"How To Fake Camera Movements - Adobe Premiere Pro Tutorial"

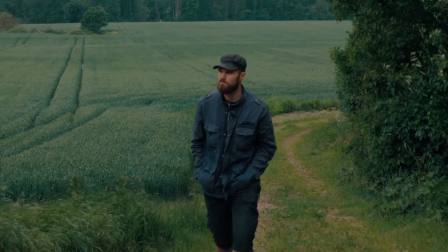(0:01)
Hi there! If you're like me and acts like a one-man band 99% of the time adding some camera movement can be quite tricky at times.
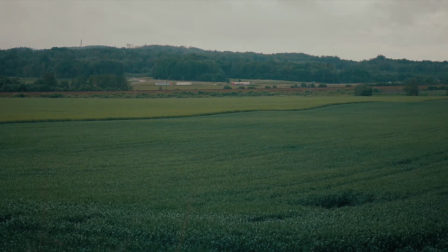(0:10)
Sometimes it's better to just make sure that the camera's in place and foremost in focus so you don't have to reshoot it later on.
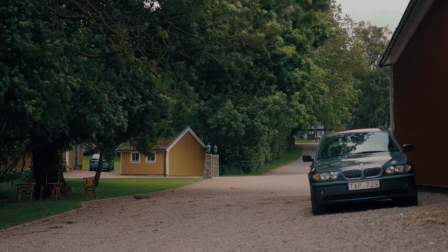(0:17)
While these techniques won't replace the glory of actually moving the camera, they could at least make your static shots less boring to look at.
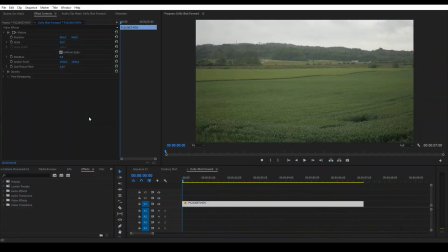(0:24)
Let's start with a dolly shot. The footage is in 4k so it's downscaled to 50% to match the 1080p composition. Add a keyframe at the beginning and scale it up at the end of the clip.
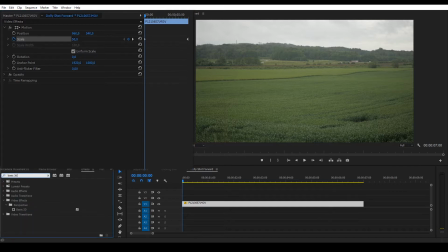(0:39)
Go to effects and add the basic 3d effect. Select tilt and add a keyframe.
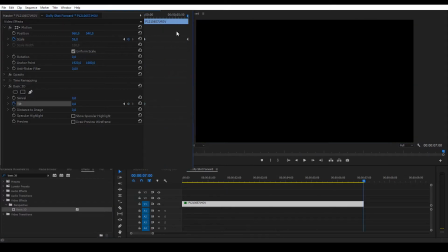(0:47)
Go to the end of the clip and add another keyframe with a value about minus 10.
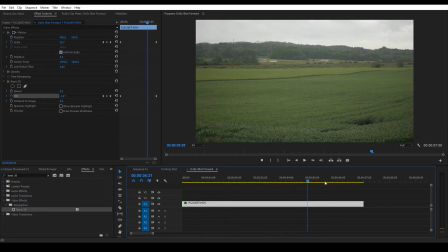(0:54)
Now it's zooming in and slightly tilting giving it the effect of the camera moving forwards.
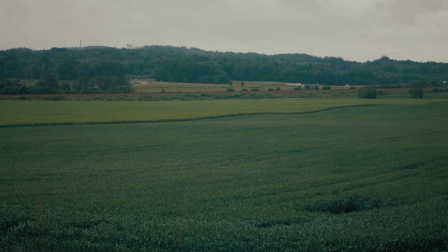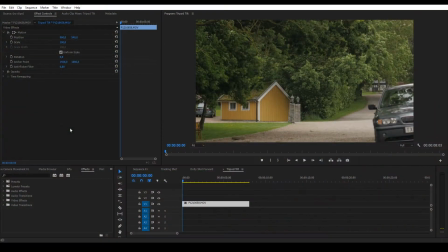(1:06)
Let's fake a tripod tilt. Again the footage is in 4k so I'll scale it down to 60%.
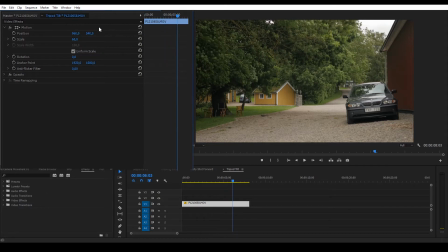(1:13)
Insert a position keyframe where you want to tilt to end. Add another keyframe to set the starting point.
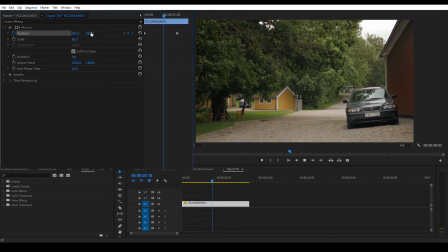(1:25)
Now you have some basic movement between two keyframes. To make it slow down, select the keyframes and use Ease In. Add the basic 3D effect. Hold down the Shift key to snap on to the last keyframe.
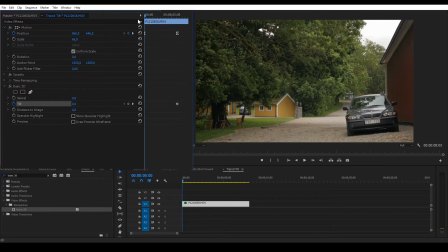(1:43)
Select Tilt and add a keyframe. Go back to the start and add another keyframe with the value of minus 8. Now we get some dead space at the top, so I'll adjust the starting position. Select the keyframes and use Ease In.
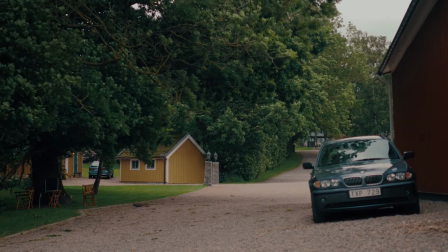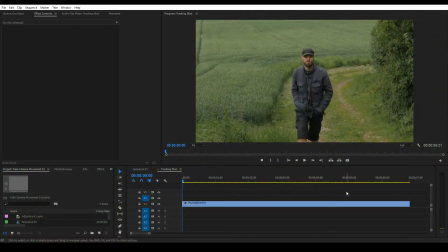(2:08)
Let's fake a tracking shot. Now shooting in 4K is crucial, because we're basically going to zoom out all the way. Add keyframes for position and scale. Copy the footage and paste it on top.
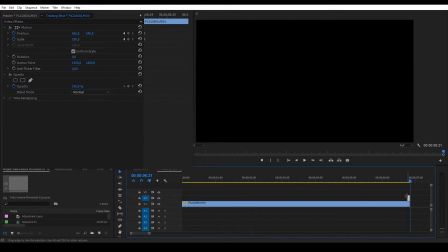(2:21)
We only need the first frame. Drag it to the end of the clip. Change the opacity so you see both clips.
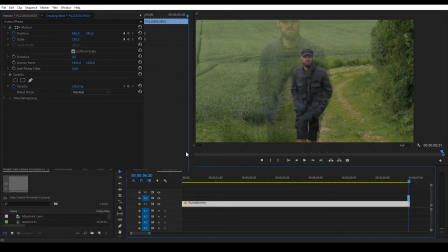(2:29)
Select the clip below and adjust the position and scale it so it matches. I'm getting some dead space above, so it's not going to be perfect.
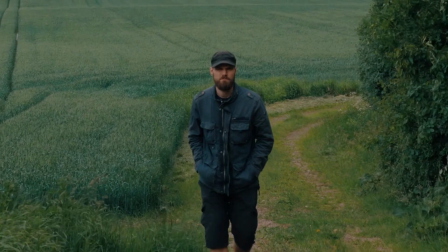(2:45)
So now you have a tracking shot of sorts. It may not be that great or useful but it was fun to try out.
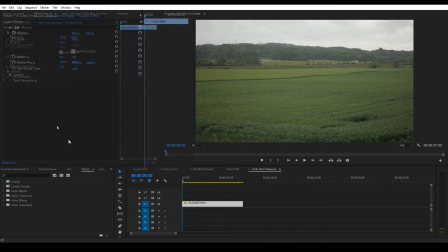(2:53)
Now when faking camera movement in Premiere this is my favorite tool. Add the corner pin effect.
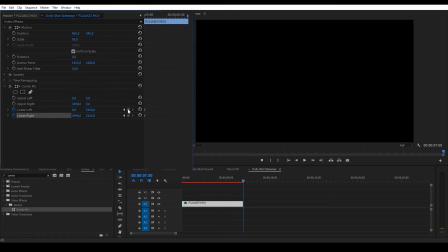(3:01)
Add key frames, both start to finish, for the lower left and right. First I'll stretch the lower right to about 4,000. Then I go to the end and stretch the lower left to minus 150. Oh yes!
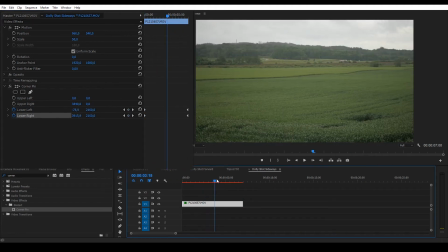(3:16)
Fake 3D for the win!
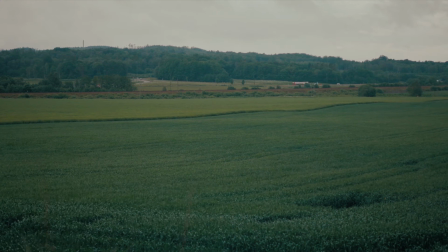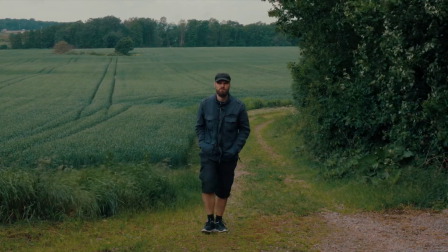(3:23)
I guess it sort of works for this shot as well, but my body is getting slightly too distorted, destroying the mighty illusion.
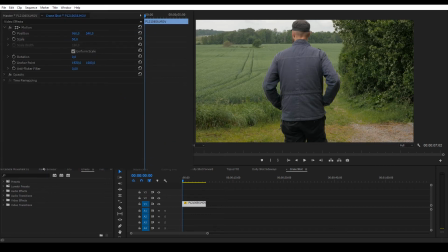(3:33)
And finally, let's fake a crane shot. I'm gonna use the corner pin tool once again and add keyframes just like before.
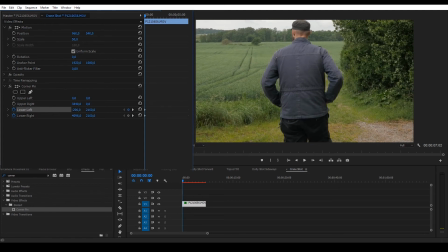(3:44)
Stretching the lower left to minus 200 and the lower right to 4100. Now you've got a fake camera going up into the fantastic sky.
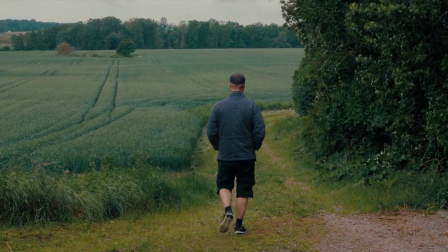(3:54)
Well that'll be all folks. Stay creative, be epic and please subscribe.